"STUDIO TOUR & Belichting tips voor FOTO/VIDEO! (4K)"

We hebben nu gewoon even een normale dagverlichting hierboven even aanstaan. Zodat we ook wat daadwerkelijk kunnen zien tijdens het filmen. Maar die doen we natuurlijk uit op het moment dat we gaan fotograferen. En daar zag je al dat het contrast heel erg hoog lag bij die eerste foto. Nu heeft Olaf dus, ja, je noemt dit een butterfly, ernaast gezet. Maar eigenlijk gewoon nog steeds dezelfde lamp.
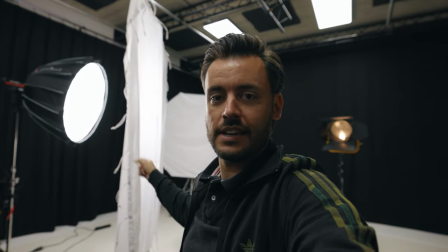4:30 En daar zit dus een softbox op. Er heeft dus een butterfly tussen gezet. En je zag al dat het daardoor veel zachter werd. Het mooie is, ik word ook gelijk gecorrigeerd. Het is officieel geen butterfly. Officieel heet dit dan een T-bar, want het is dan een T, zeg maar. en we hebben hier geen wind in de studio dus ik hoef niet het hele vreemd te gebruiken.
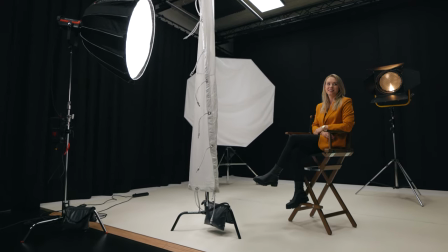4:47 Wat we eigenlijk hebben gedaan is je hebt het diffuus van de softbox en een extra laag diffuus wat we hebben toegevoegd.
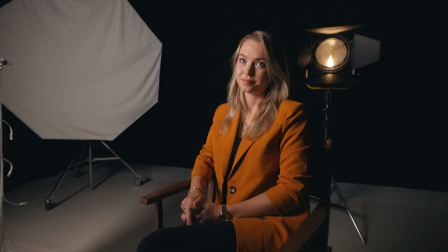4:54 Daarmee wordt het licht zachter omdat ook het oppervlakte nog heel stuk groter wordt. En om even te illustreren hoe het dan is met en zonder.
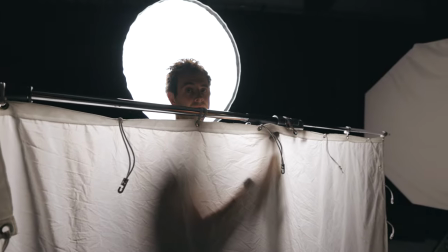5:01 Dit is dus zonder.
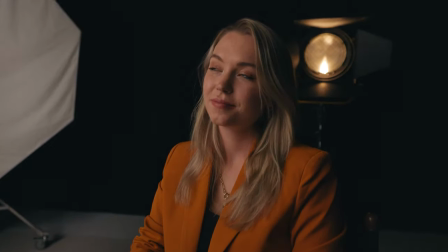5:03 En dan zie je hoe het is en dan gaat die omhoog en dan zie je in een keer dat het licht qua karakter heel stuk zachter wordt.
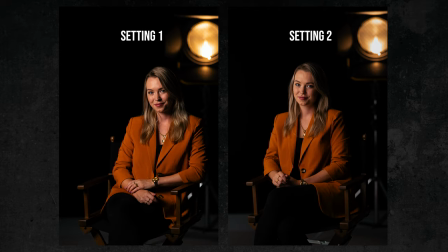Het nadeel alleen van deze opstelling is dat er zit weer iets tussen de lichtbron en je onderwerp en daardoor heb je dus in één keer twee keer zoveel vermogen nodig. Nou hoorde ik jou ook een mooi voorbeeld geven, want dit zijn natuurlijk hele mooie spullen. Mensen kunnen dit thuis zelf ook vrij makkelijk. Ja, neem een heel mooi stukje katoen, een douchegordijn. Het belangrijkste is dat het de F is, dus geen patroontje wat een kleurtje bevat, want dat ga je terugzien in je onderwerp. En iets van katoen is vaak iets warmer, maar dat werkt heel mooi op een huid.
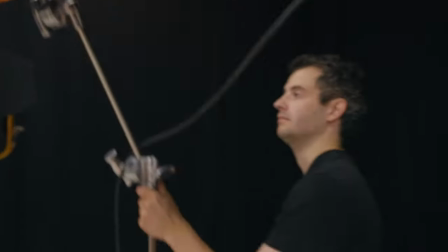5:51 Dan zag ik aan het begin van de video dat die lamp daar achterin juist als prop wat, maar nu kregen we het idee, tenminste Olaf, om er nog een lampje bij te betrekken.
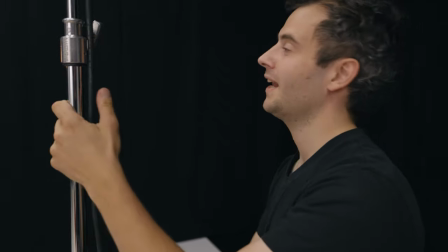5:58 Er gaat wel heel erg hoog de lucht in, want wat gaan we hiermee doen? Eigenlijk creëren we het licht wat normaal uit die grote harde spot komt, hard qua karakter,
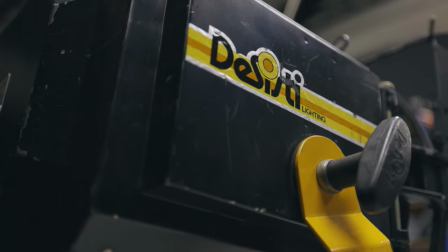6:07 doen we nu nabootsen met een iets wat vriendelijker lichtje en zit dan een gridje om het licht een beetje te kunnen controleren.
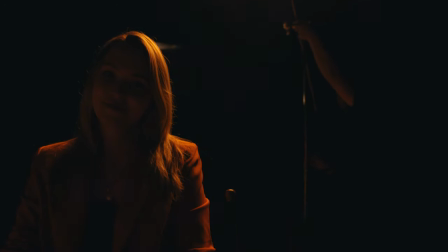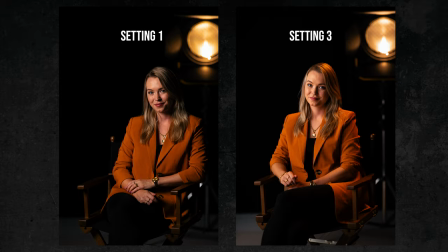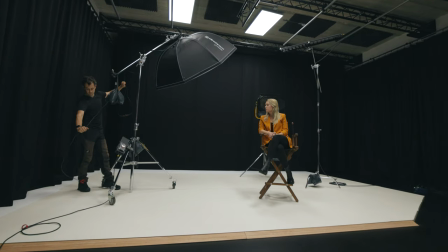En voor de vierde en laatste setting hebben we deze enorme octabox erbij betrokken. En we gaan even een totaal andere setting neerzetten dan wat we hiervoor hebben gedaan. Dat waren eigenlijk elke keer verbeteringen. We begonnen heel rustig met een enkele softbox en daar gingen we steeds iets aan toevoegen.
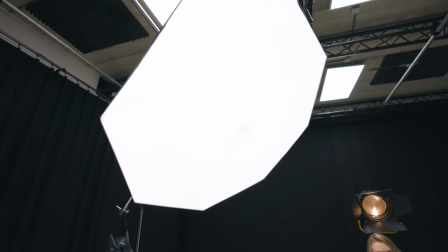6:44 En nu gaan we gewoon nog even iets compleet anders doen. Naast dat we deze mega octabox hebben gaan we er nog een tweede lampje bij zetten.
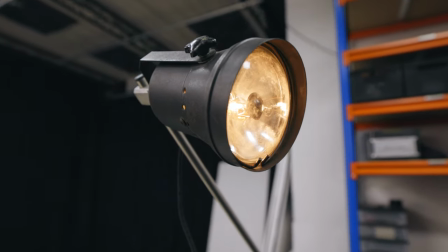6:51 En dan zie je hier zo dat je denkt wat is dat nou? Nou dat hangt ook in de kroeg in Amsterdam.
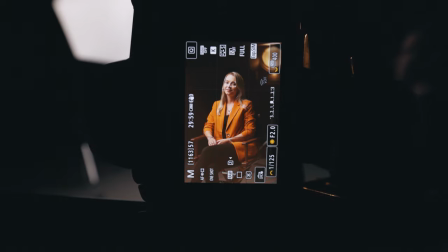6:57 En Olaf heeft hem nu ook expres gericht op de lens gezet. Waarom eigenlijk? Wat we eigenlijk doen is de lensfouten van de lens een beetje opzoeken. En dan krijg je een beetje het oude karakter, het flair. Het contrast wordt net iets wat romiger. En daarmee boodsen we eigenlijk een beetje het licht na van die oude lamp daarachter. Zoals je een beetje denkt hoe dat er vroeger in films uitzag. Dat proberen we dus nu met zo'n lampje terug te schijnen in je lens. En dan krijg je lekker een warme gloed. Hoeft natuurlijk niet speciaal zo'n lampje te zijn. Je kan bijvoorbeeld ook je iPhone of een zaklampje gebruiken om even in de lens te schijnen. En dan krijg je vaak al een hele mooie flare.
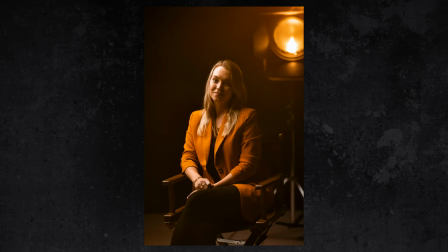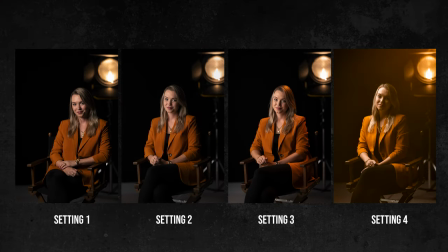Dat was het weer voor deze video. Heel erg bedankt voor het kijken. Ram nog even op die abonneerknop. Mocht je nou heel erg interessant vinden wat ik hier met Olaf heb gedaan. Laat het dan vooral ook even weten in de reacties. Want we zitten er heel erg aan te denken om juist meer van dit soort video's te maken. Om jullie nog meer tips te bieden op het gebied van licht. Of dat nou buiten is of binnen met daglicht of kunstlicht. Laat het gewoon even weten in de reacties. En dan gaan we daar gewoon lekker mee aan de gang. Heel erg bedankt voor het kijken. En tot de volgende video. Doei!